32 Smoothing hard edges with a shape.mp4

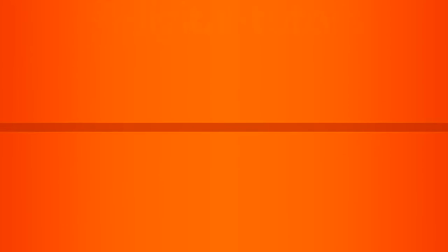In this lesson, we're going to be smoothing the hard edges with a shape. Okay, so let's come in here.
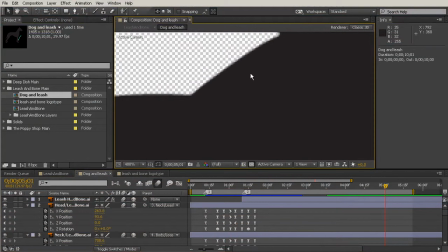We'll go into our dog unleash comp, and I'm focusing on this area right here where the neck meets the head,
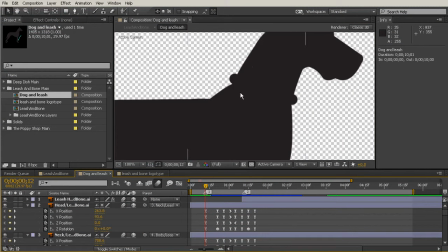and actually where the neck is kind of meeting the body more in this area right there.
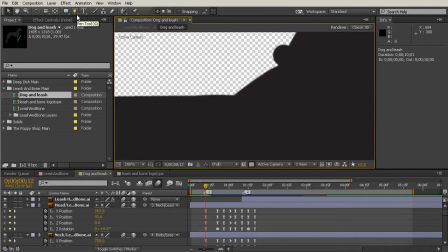So what I'd like to do is add a shape that's going to kind of move with our dog and just make this feel a little more natural. So we don't want to have any layers selected because we want to create this shape layer.
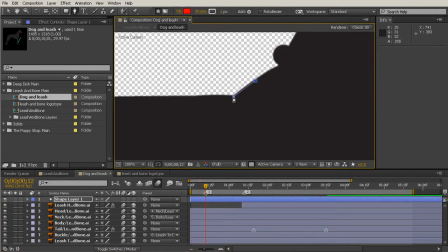So I'm going to grab the pen tool and just kind of make a shape that follows along with the contour of the dog's body, just right there in that little area, and then kind of smooth it out over here.
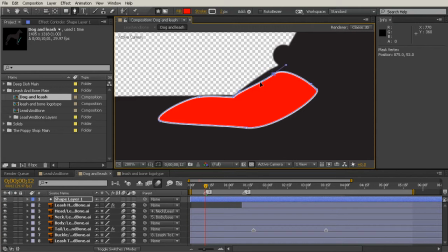I'm using the space bar to move that point up a bit. And then let's actually come in here and we're gonna turn down the stroke so there's no stroke right there.
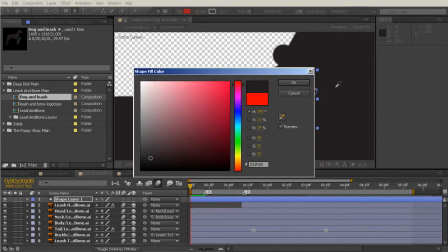Just turn that down to zero. And then for the fill, we'll just color pick that gray color for his body.
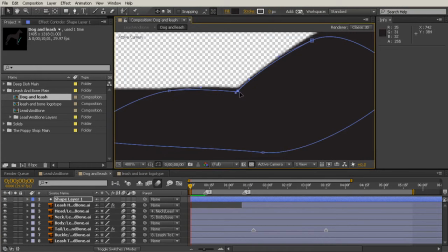And then we can actually come in with our selection tool and move any points around that need a little bit of moving. And just kind of adjusting that. Okay, so really no change so far.
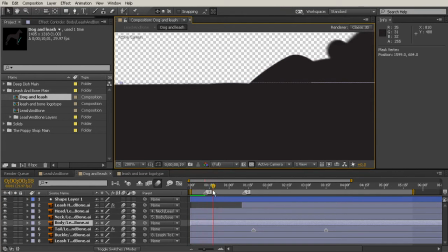The big problem I see is when he starts to rotate down. So I think this is going to be a lot easier to handle if we turn off our leash visibility and we don't need the tail for now, and we just focus on the body,
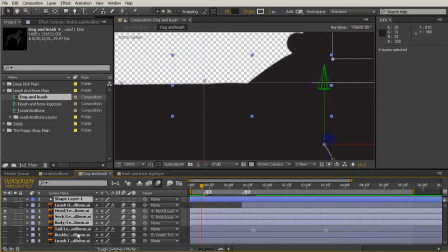neck, head, and our shape all having a slightly duller opacity.
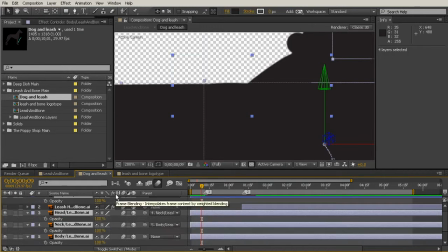So I'll hit the T key to bring up that opacity property.
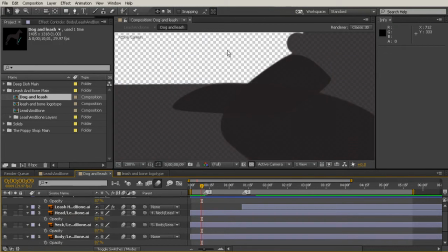And just by turning it down a little bit, now you can see kind of where everything's overlapping. So we want to set a keyframe before he ever bends down, just right about there when we're on that one, for the shape layer.
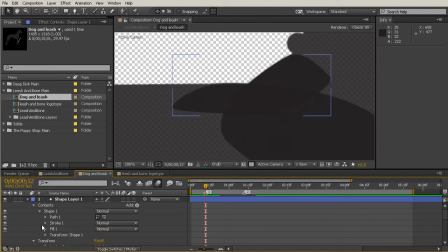So let's come up to our shape layer, go to your contents, toggle down your shape and your path, and we'll set a keyframe for the path.
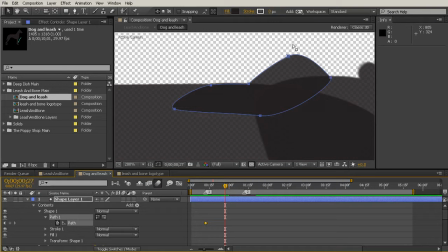Then he's going to bend way down here, and this is where we need to start playing with those positions. So I'm going to pull this in here, and then this is what I want to use for the smoothing.
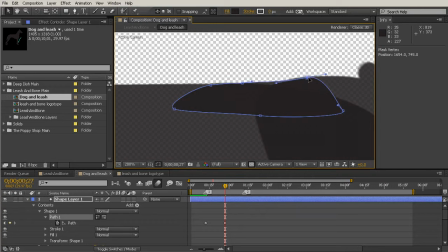So something that's kind of just bridging that gap a little bit that's created there, so it feels more like skin. And this point, I think we can just kind of round out over here on the side.
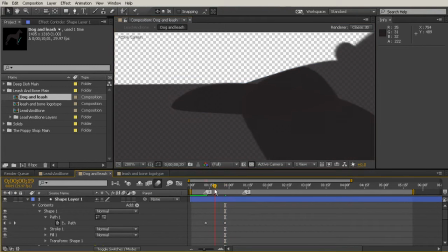So let's see what that looks like if we scrub between those. Okay, so I'm really only noticing a problem right in here. So let's just grab that and pull it down so it gets down there a little bit more quickly.
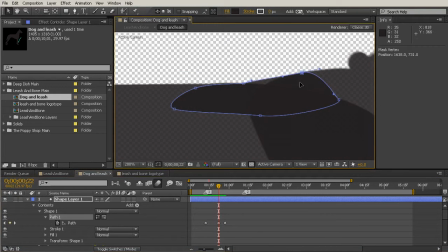Great, so that's working really nicely. It really feels more like the skin is gliding over his bones than this paper doll thing.
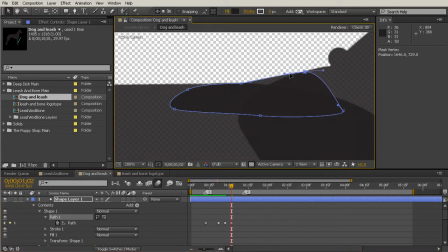Okay, then when he comes back up, we need to change it a little bit more. So we'll pull that in and just kind of rotate that down a bit. Very nice. Then he's going to start to come back down right about here. So we can just copy and paste that path key, Control C, Control V.
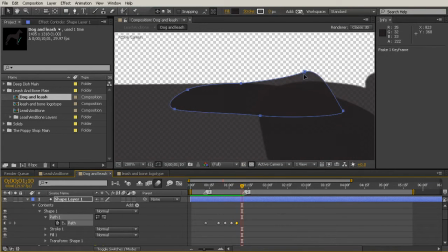And let's find where he gets the lowest, right about there. I'm just going to grab that one point, and then we'll kind of smooth that area there.
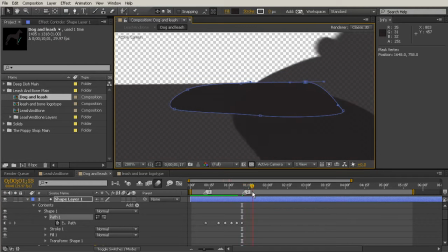And then when we come up, we want to go back to where we started from.